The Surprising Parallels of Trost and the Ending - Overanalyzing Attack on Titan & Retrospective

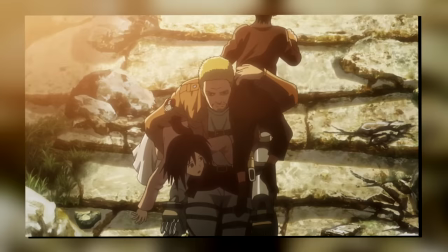(12:33)
And while Hans did not save Eren's mother, he definitely saved the rest of them.
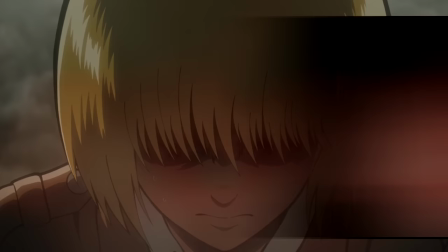(12:37)
Though following all of that, Armin does very much step up and confront the military head-on.
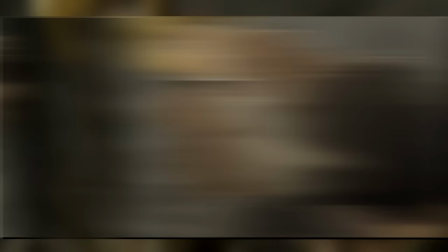(12:42)
Also, because I mentioned it last time, there is literally a list of Dutch angle shots in this one, all pointing to Armin's hectic state of mind here.
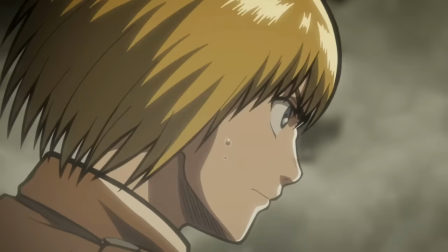(12:51)
So like I said last time, these are not by any means rare, and cinematography in general has always been a strong point of Attack on Titan in my opinion.
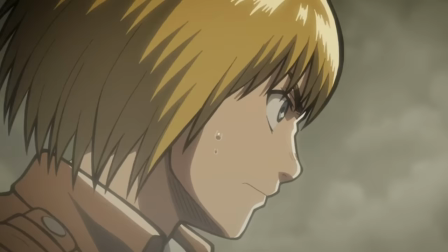(12:59)
And speaking of which, the shots of Armin stepping out are also incredible.
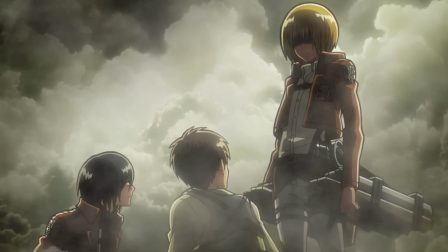(13:04)
Notice how when he's standing with Eren and Mikasa, we get all the shots from below, symbolizing how he has composed himself and is ready for the confrontation.
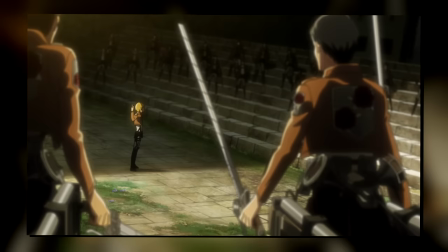(13:12)
The shot from below making him seem stronger and bigger. But as soon as he runs out, we immediately flip the perspective and pan around Armin from a distance,
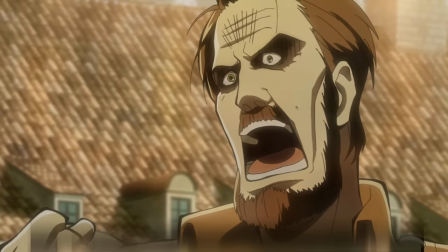(13:21)
making him appear small as he is surrounded by the countless soldiers. And in terms of the dialogue, here too I think they absolutely hit the nail on the head.
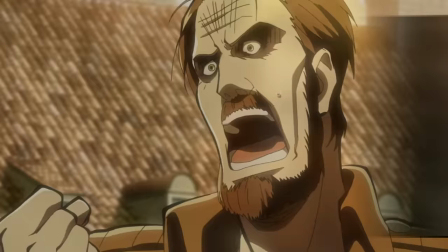(13:30)
Armin essentially realizes that the perpetually terrified dude we've seen a whole bunch of already does not listen to reason,
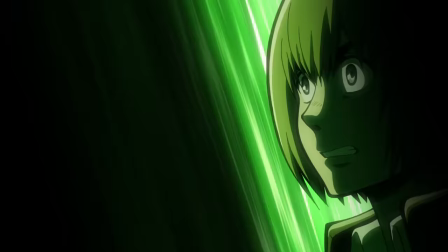(13:37)
so the only thing he can realistically do is try to pull rank. He tries making it professional and trying to force him to play by the book. And on top of that, there's also the color theory angle here.
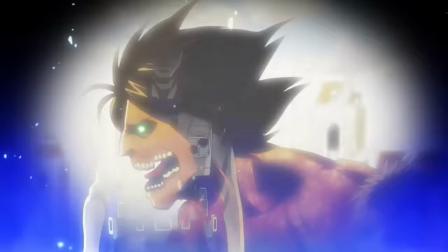(13:48)
Note how whenever we see Armin or hear a speech, it's all blue or green, both of which are associated with calmness, stability, health, and wisdom.
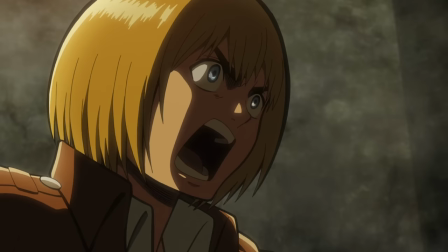(13:57)
Despite Armin screaming at the top of his lungs, all of this is a calculated play in direct response to the captain.
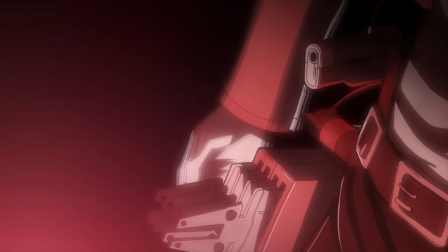(14:03)
Everything from dropping his ODM gear to pulling rank is a part of a well-thought-out pitch about Eren.
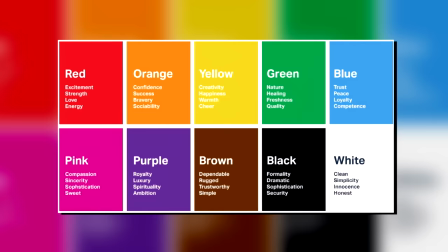(14:10)
Whereas when we cut to the captain, everything is shades of red, symbolizing excitement, anger, and all of those sorts of supercharged emotions.
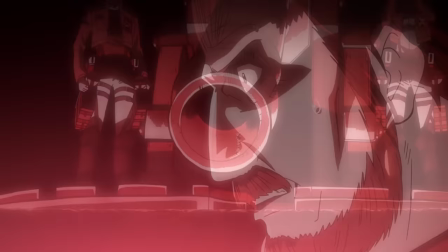(14:19)
Unlike Armin, when he speaks, there really is no thought process at all. It just feels like he's spouting out commands with little to no judgment behind them.
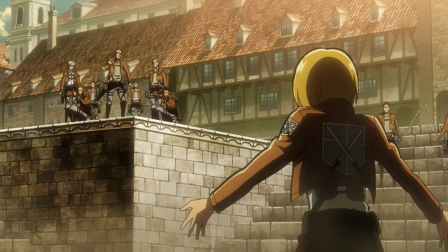(14:28)
And another thing that I find really interesting is how even at this moment when humanity potentially has a literal Titan fighting on their side,
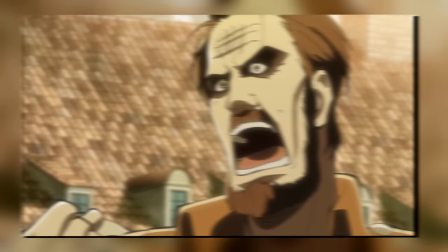(14:35)
Birds in a Cage still plays, which I think goes to speak about just how hectic the situation is.
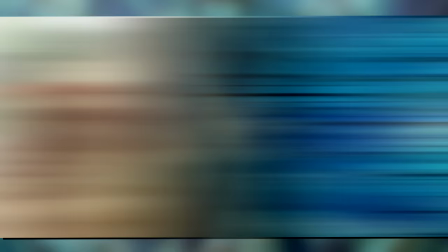(14:42)
Humanity is still yet to stand behind Eren's Titan and so, nothing has changed just yet.
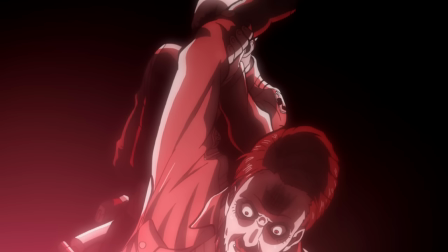(14:48)
They are all just birds in a cage. But then, the music is abruptly cut short as Pixis fades into the background and pulls
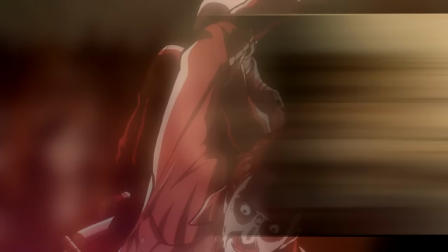(14:57)
the captain out of that emotionally charged and frankly reckless maneuver. And very fittingly for Pixis, as soon as he shows up,
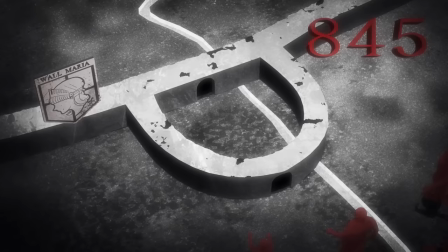(15:05)
he immediately begins talking about the bigger picture as we fade right into a report narrated by Armin.
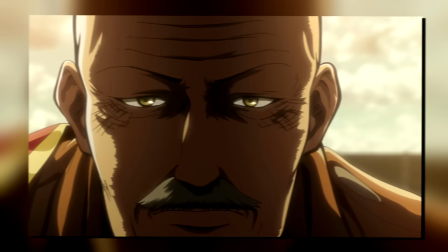(15:11)
As far as characterizing Pixis goes, I think right from the get-go they did an incredible job,
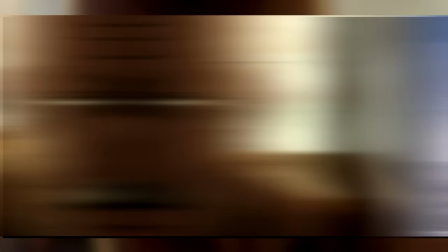(15:17)
and everything following this point just continues the trend of showing us his eccentricity and raw intelligence that we already saw back with the chess game.
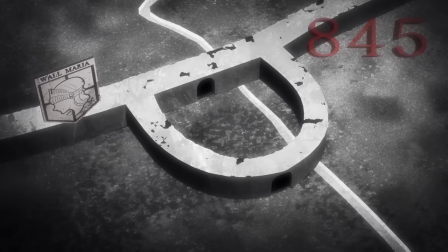(15:25)
The fact that right away we hear of this report just solidifies that, unlike the terrified captain we just saw,
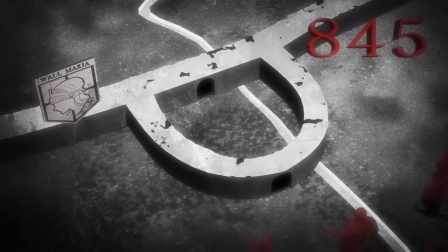(15:31)
Pyxis looks at the entire board, if you will.
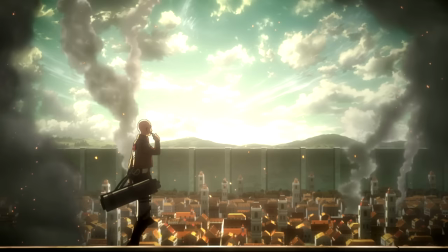(15:34)
And that is also visually showcased as, right away, we fade back into the presence and Pyxis walks atop the wall,
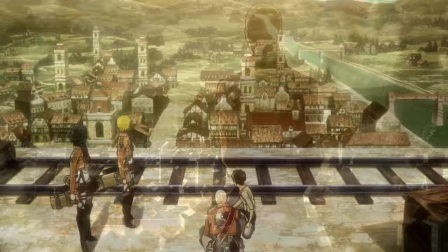(15:41)
calmly looking over the entirety of Trost, almost as if all of it was his chessboard and Eren was the ultimate queen's gambit.
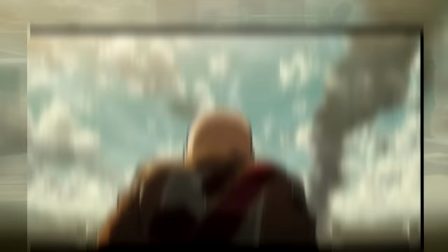(15:49)
And perhaps best of all is the scene immediately following this,
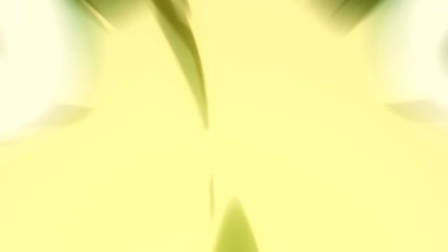(15:53)
as Pyxis calmly asks Eren's trio, So, all the answers are in the basement.
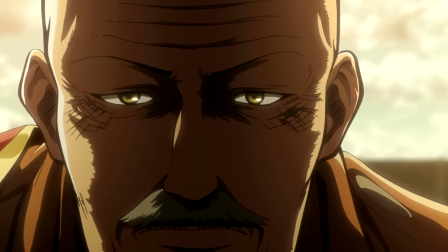(15:59)
Try to put yourself in his shoes. From his point of view, it's like, oh, a magical basement with all the answers from a young kid who was just trying to save himself from being annihilated.
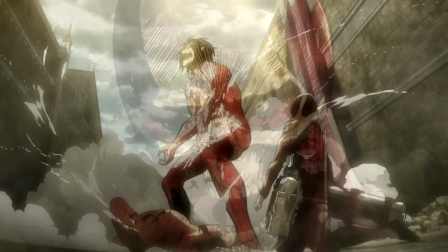(16:10)
Sure thing, right? But on the other hand, Eren did just shift in and out of a Titan twice now.
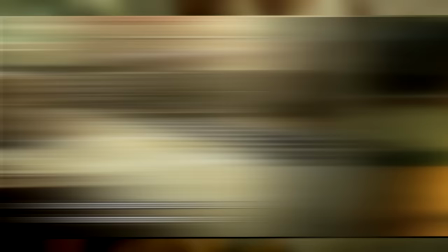(16:18)
So even if everything he said about the basement is entirely false, it's at least something to keep in mind.
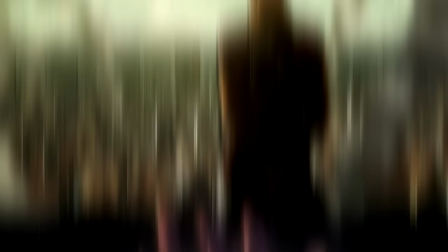(16:26)
And that is exactly what he does. Instead of focusing on this supposed mystical basement,
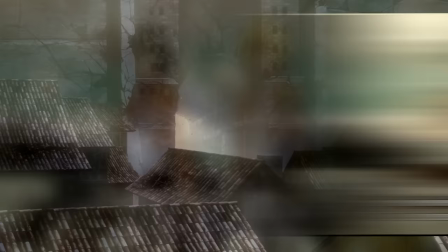(16:32)
initially he is only concerned with the immediate and comparatively far more realistic play, patching up the wall.